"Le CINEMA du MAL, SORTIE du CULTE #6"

C'est une satisfaction d'un tout autre type. Donc à ce moment-là, Lamberto hésita à faire appel à lui car il était très jeune.
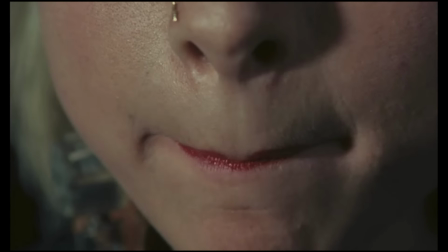16:33 À son sens, dans une équipe de tournage, la jeunesse s'accompagnait généralement d'un manque d'expérience.
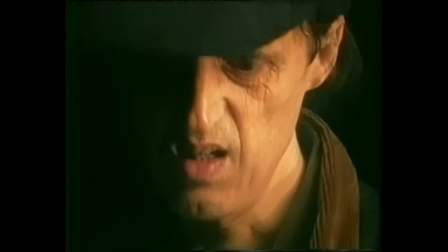16:39 Mais d'un fervent désir de vouloir créer des choses et d'innover. L'équipe de Lamberto était remplie de personnes avec énormément d'expérience.
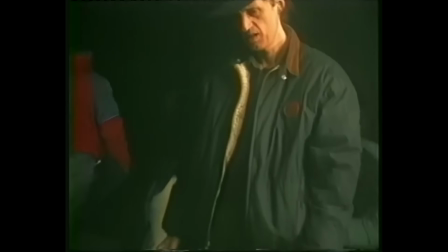16:46 Pendant le tournage, il a raconté des tonnes d'anecdotes sur tous les grands films sur lesquels il avait travaillé.
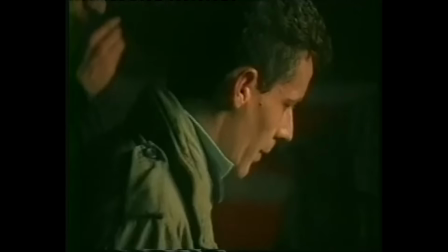16:51 Lamberto et Dario leur faisaient totalement confiance grâce à leurs expériences. Donc Lamberto a décidé de laisser ce jeune travailler sur son film.
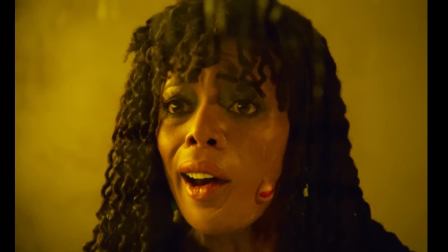16:59 Donc après avoir réalisé quelques tests, ils ont pris une décision. Pour la transformation en démon jusqu'à l'explosion de la pustule, elle utiliserait le travail de Presto Pino. Pour les étapes menant à la transformation, les ongles et les dents, ça serait de Stivaletti. À cette époque, il n'y avait pas encore de grosses équipes, et pour la première fois, c'est sur Démon qu'il se fera aider.
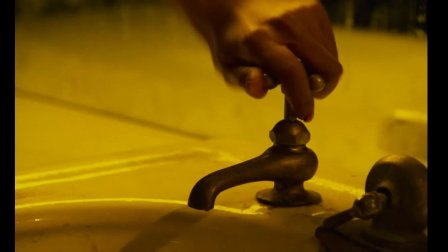17:17 Mais il ne devait pas avoir plus de 2 ou 3 assistants. Il semble intéressant de préciser que la première à se transformer en démon n'est pas la fille dans les toilettes.
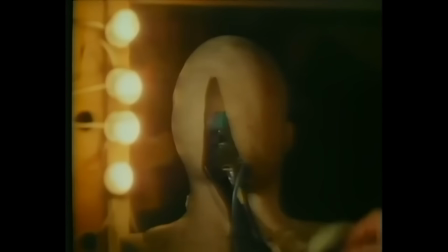17:25 La première fille à se transformer est celle qui traverse l'écran. Le moule qu'il avait fait pour elle était l'une des créations les plus impressionnantes de Sergio.
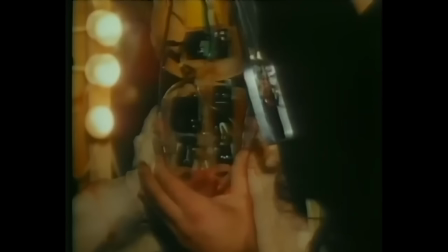17:33 Entre le masque et son visage, les similarités étaient bluffantes.
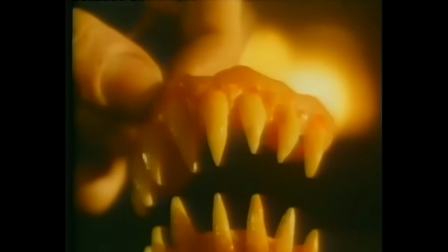17:37 Le masque de la jeune fille était complètement artificiel et pouvait facilement être confondu avec la fille elle-même. Bon, avec un peu de recul aujourd'hui, c'est pas aussi bluffant que ça, mais on s'en fout, ça claque. Lamberto précise aussi que, par exemple, que dans Démon, lorsque Coralina se transforme, le résultat était absolument sublime. Et c'est vrai que pour 1985, un petit budget, c'est effectivement bluffant. Ah bah tu vois ? Quoi ? T'as encore ouvert ta gueule trop tôt. Mais il faut quand même garder en tête que Lamberto a hérité de son père un certain sens des effets spéciaux. Il ne parlerait pas des autres réalisateurs. Pour qu'un effet spécial soit réalisé, tout se joue dans l'angle de vue et la lumière utilisée.
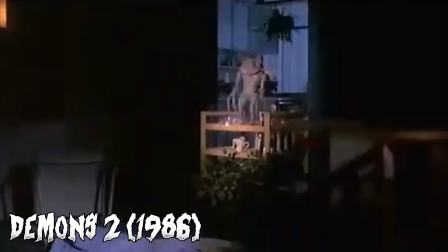18:20 Par exemple, dans Démon, lors de la scène avec Nancy Brilli, où elle se fait attaquer par la petite marionnette,
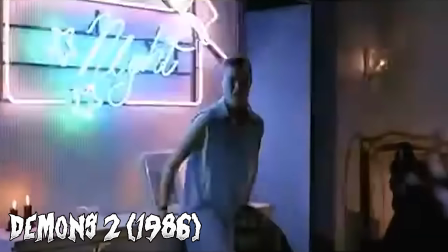18:25 le rendu était plutôt réussi grâce à la lumière stroboscopique qui éclairait la scène.
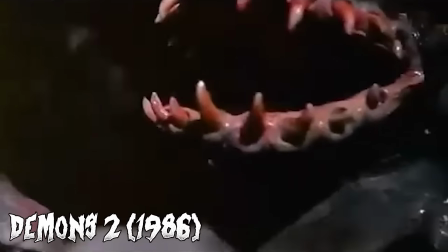18:30 À ce moment, l'alternance entre le noir et le blanc nous empêche de nous focaliser sur un élément donné.
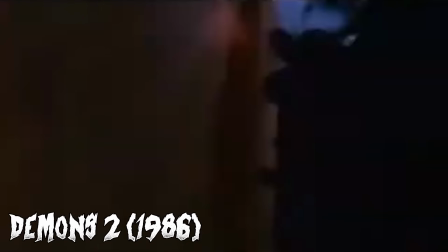18:35 Si on nous laisserait le temps de nous focaliser sur cet élément, on pourrait remarquer les défauts.
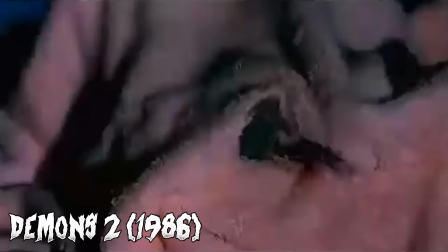18:40 Donc il est crucial de mettre en place un éclairage approprié pour illuminer correctement le caoutchouc et le silicone.
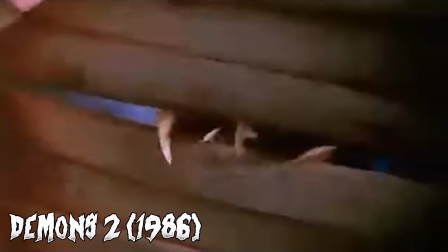18:46 Il faut toujours chercher le réalisme et parfois, moins on en montre, plus le résultat est crédible.
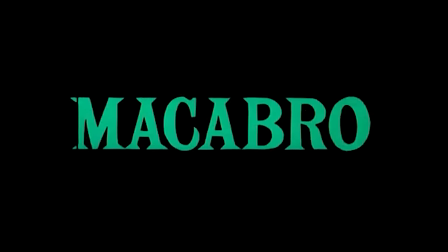18:52 Même avec la transpiration, cela reste crédible. Par exemple, pour Baiser macabre sur lequel a travaillé Stivaletti, Lamberto ne se rappelle plus qui avait fait la tête.
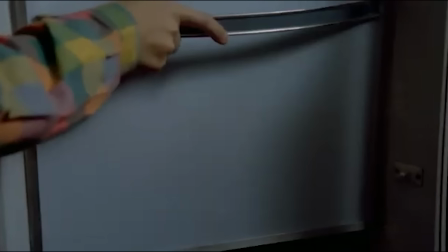19:01 Il avait donné davantage de crédibilité à cette tête dans le frigo en utilisant de la neige artificielle, comme pour les décorations de Noël. Avec une bombe, Lamberto avait aspergé certaines parties du caoutchouc et cela avait renforcé le réalisme de cette tête. Ça donnait l'impression qu'elle était légèrement gelée. Et sur ce cas, Lamberto dit qu'il est important de savoir improviser. Donc Sergio fait partie intégrante du film. Ils lui ont fait confiance et ça a bien fonctionné. Il a réussi à satisfaire leurs attentes et ce dont Lamberto se souvient encore aujourd'hui après des années à le fréquenter,
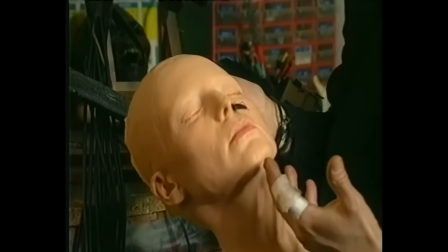19:31 ce sont ses modèles, ses idées ingénieuses et les multiples créations qu'il a réalisées.
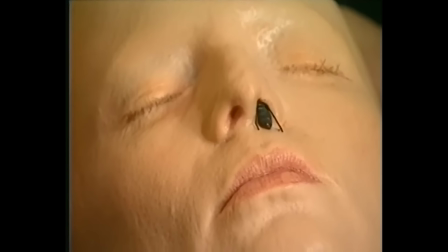19:36 Il les confectionnait sur le moment, mais ses créations spontanées étaient de véritables œuvres d'art.
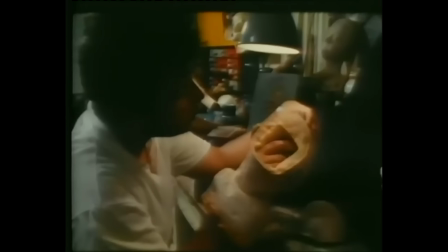19:42 Comme le masque par exemple. Beaucoup de choses ont été fabriquées pour Démon, mais ils n'ont pas utilisé les pièces de moins bonne qualité, car elles ne s'intégraient pas bien à l'histoire.
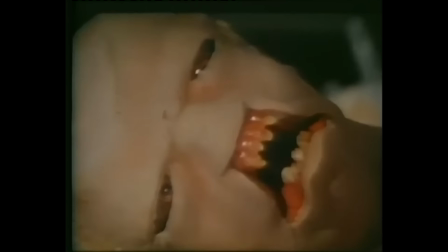19:51 Il faut préciser qu'il s'agissait d'un film à gros budget, surtout comparé au budget italien actuel.
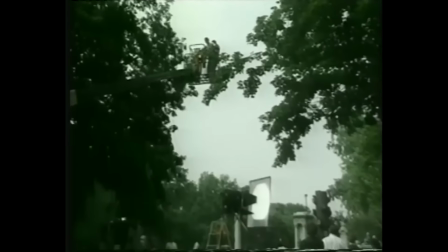19:56 À l'époque, Démon avait eu un budget correct. Ça ne dépassait pas le raisonnable, mais c'était bien mieux que d'autres films. Nous sommes en 1985 et Démon sort enfin dans les salles.
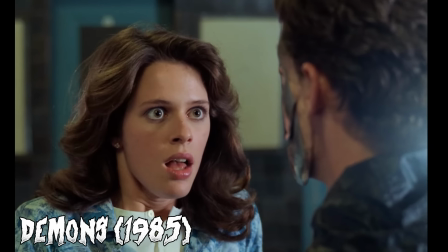20:11 Un personnage mystérieux au visage à demi caché par un masque en métal distribue dans la rame
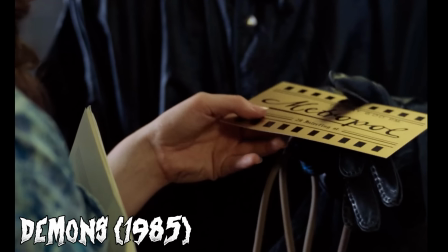20:17 d'un métro des prospectus publicitaires faisant la promotion d'un nouveau film dont le titre est inconnu.
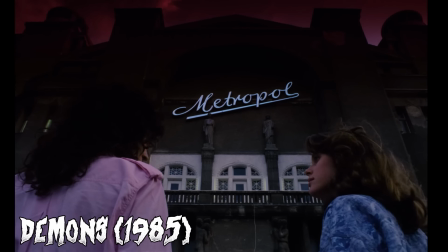20:23 Le film en question est projeté en ville dans le vieux cinéma Métropole, un bâtiment aux allures lugubres qui semble avoir été ouvert pour l'occasion.
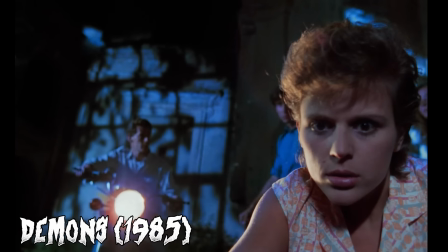20:31 Il s'agit d'un film d'horreur et surnaturel mettant en scène un groupe d'adolescents faisant face à des démons.